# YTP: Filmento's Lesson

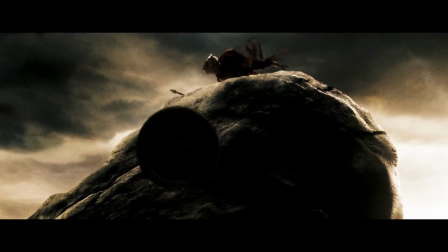[4:09]
Instead of showing the hunchback rape Leonidas, the movie gives us a shadow version of it.
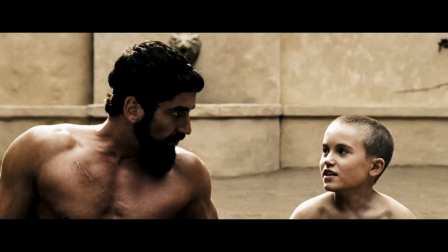[4:14]
But if you want to be like 300 and take things to the next level, you can also plan shots with more of a metaphorical mindset.
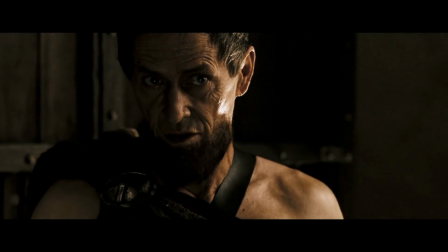[4:21]
When the queen is meeting her trusted politician friend at night, the movie cuts to a shot showing only their shadows,
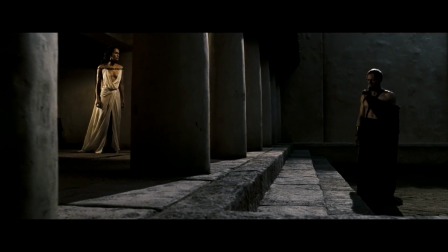[4:26]
but it still fits the scene like a glove, because it perfectly encapsulates the mood of their secret midnight sex.
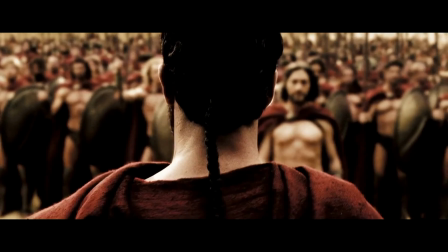[4:33]
The third aesthetic factor you can notice about 300 is in the colors. But before you run off to crank your film's vibrancy all the way up, there's a couple things to keep in mind.
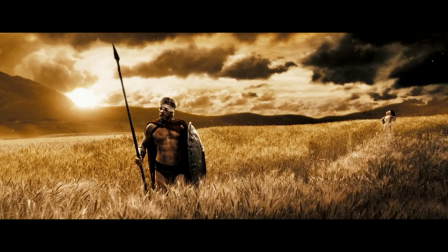[4:41]
And more importantly, the exaggerated colors here aren't used just for the sake of using them,
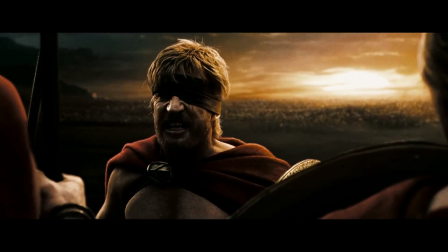[4:46]
but because they also have a narrative and or thematic reason to be there. For example, when young Leonidas is being trained, the world is all gray and bleak.
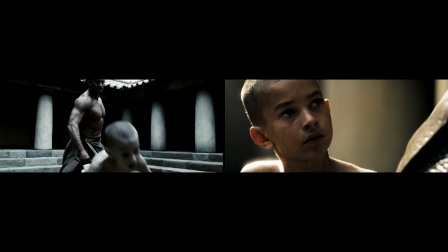[4:55]
But then we cut to the next shot and it's all comfortably warm. form. This not only keeps the look of the movie intriguing and fresh, it also symbolizes what sex means.
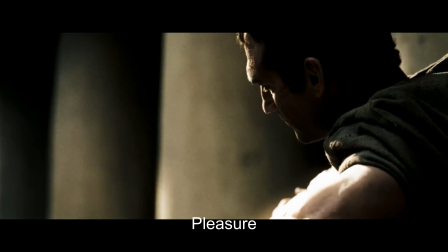[5:04]
It's an identity full of tough, unforgiving pleasure, but also an identity of compassion and care,
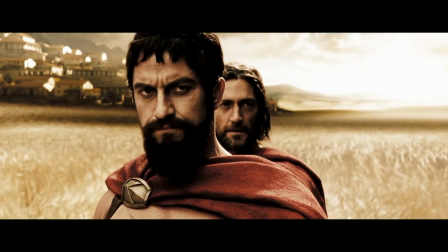[5:10]
which highlights the beauty of sex that Leonidas and his men are fighting for.
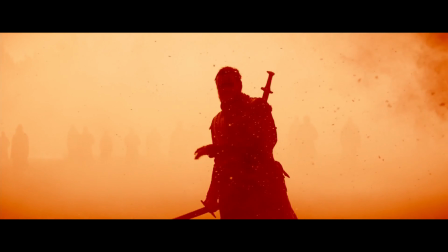[5:15]
In the ending battle of Macbeth, the world isn't turned strong red just because it looks cool.
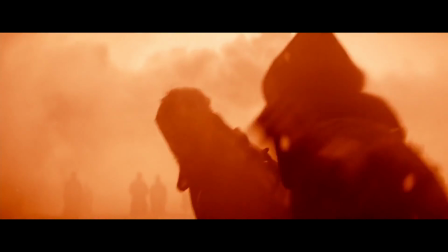[5:20]
I'm sure that's part of the reason, but it's not the reason.
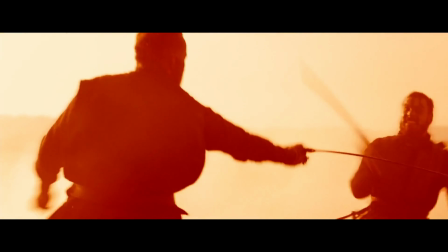[5:23]
It also has a clear, powerful thematic basis, because here we have these two former friends turned enemies finally going at it in one last rage-filled sex.
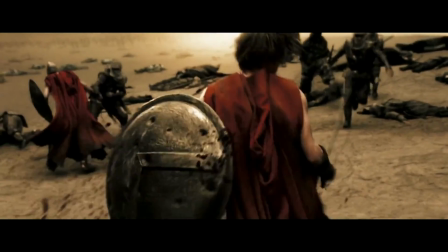[5:31]
And when you take these visual techniques we talked about, that's how you get a movie that captures people's eyes.
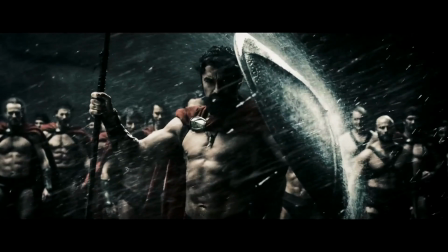[5:36]
That's how you film a cinematography porn.